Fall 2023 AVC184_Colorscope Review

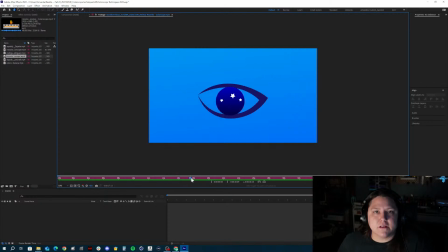And then have those clouds move away and the stars in the night sky show.
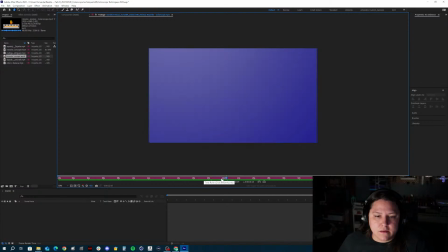Cheery as the bright night sky.
The color blue also covers This part here is on screen too long. Like you don't want to have a big rule of thumb for all animated videos is to not just have a stagnant frame on screen ever.
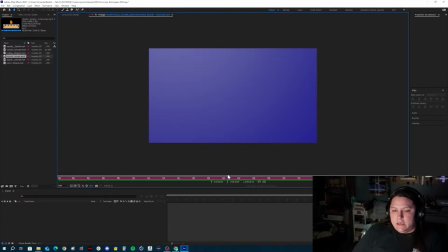It should always be something happening in the scene. And so right here, you're going to maybe have to fill this in while you're talking about the ocean. the color blue also covers most of our planet.
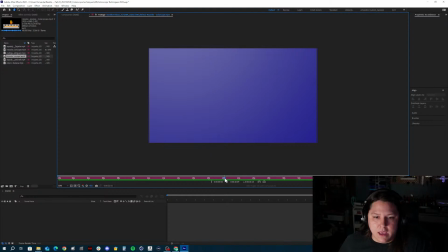Like maybe you have the planet pops up here, and then the planet goes away, and then you have Animal in the world. the whales coming. The whales are fine. I don't mind that they're swimming in like this. I think that you could have them slow.
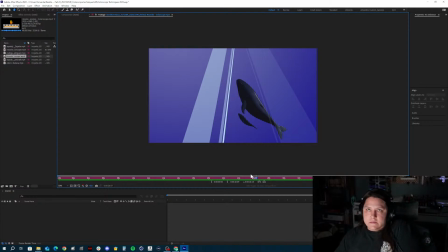You need to slow them down because these giant whales aren't speeding through the ocean like a torpedo. If they were, I'd be much more concerned for the general population who's out in open waters.
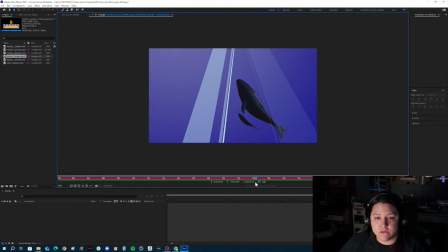But you know, these big, giant whales swim really slower than normal. I don't know. Let's see what the top speed is. I'm just curious now. Speed of a blue whale.
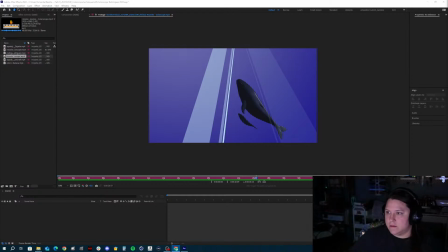31 miles an hour. Short bursts. I mean, it is a short burst, but I think it would be beneficial to have them maybe swimming across the screen a little bit slower so we can, you know, see them on screen a little longer here.
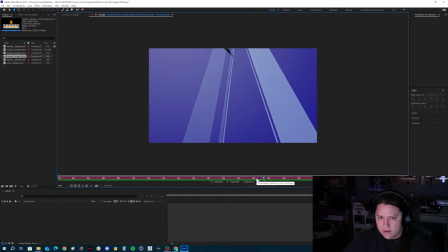World and the coral reef.
And you could even have them like swimming from one side to the other and the fish on screen,
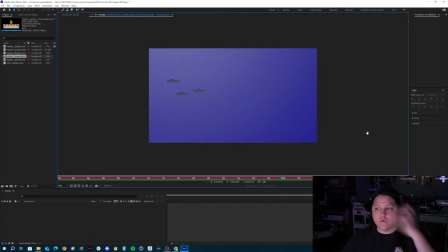like a bunch of fish at the same time, a whole school of fish swimming around the blue whale. I think that would be cool. So I would make that change as well.
It can also be a symbol of wealth, as people compared the blue dye as valuable as gold for how difficult it was to gather.
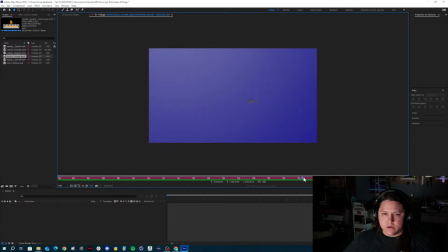Yeah, and then I would for sure make sure that this is all blue, the gold, the table, the gemstone, and This symbol of wealth, as people compared the blue dye as valuable as gold for how difficult it was to gather.
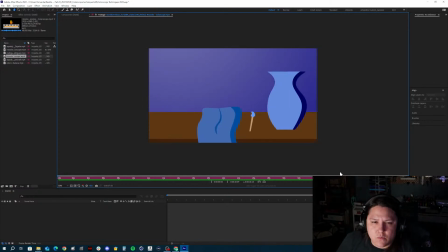maybe maybe it's like one big pile, so instead of sliding the frame over like this, you have like a big pile of gold on the same thing. Maybe the coins fall down and stack onto place, instead of just sitting in the screen here and moving along.
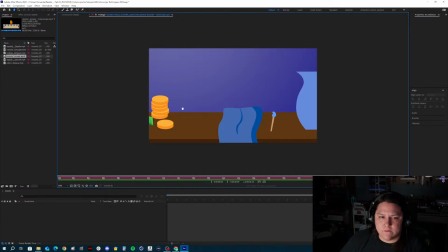I think that would be cool. Like maybe the coins fall onto the desk, the gem falls onto the desk. It doesn't have to be all of them, maybe 2 or 3. They just animate from the top down to the bottom. It's all in the same scene, so maybe you start with this framing right here.
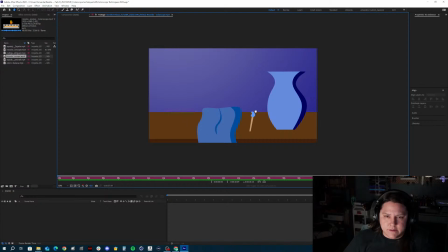The gold kind of falls onto the scene. You can tuck these into each other a little bit more. That's a paintbrush, I believe, so maybe you have a paint palette instead of the cloth, or the cloth could be draped around the face.
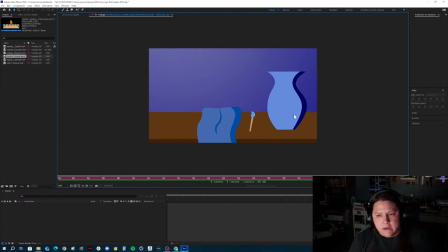I think that would make a stronger looking scene there. And so those are the changes that I would make to the video overall.
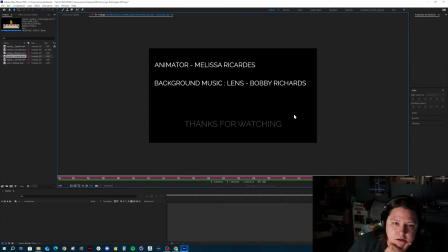And then this last scene here, just have it a blue background so it matches. Maybe it's the same blue background color as the first scene. So yeah, good start here, but some room to wiggle with work. All right, now let's do Jade's.
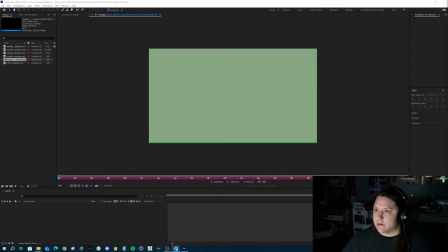One second, I'm going to...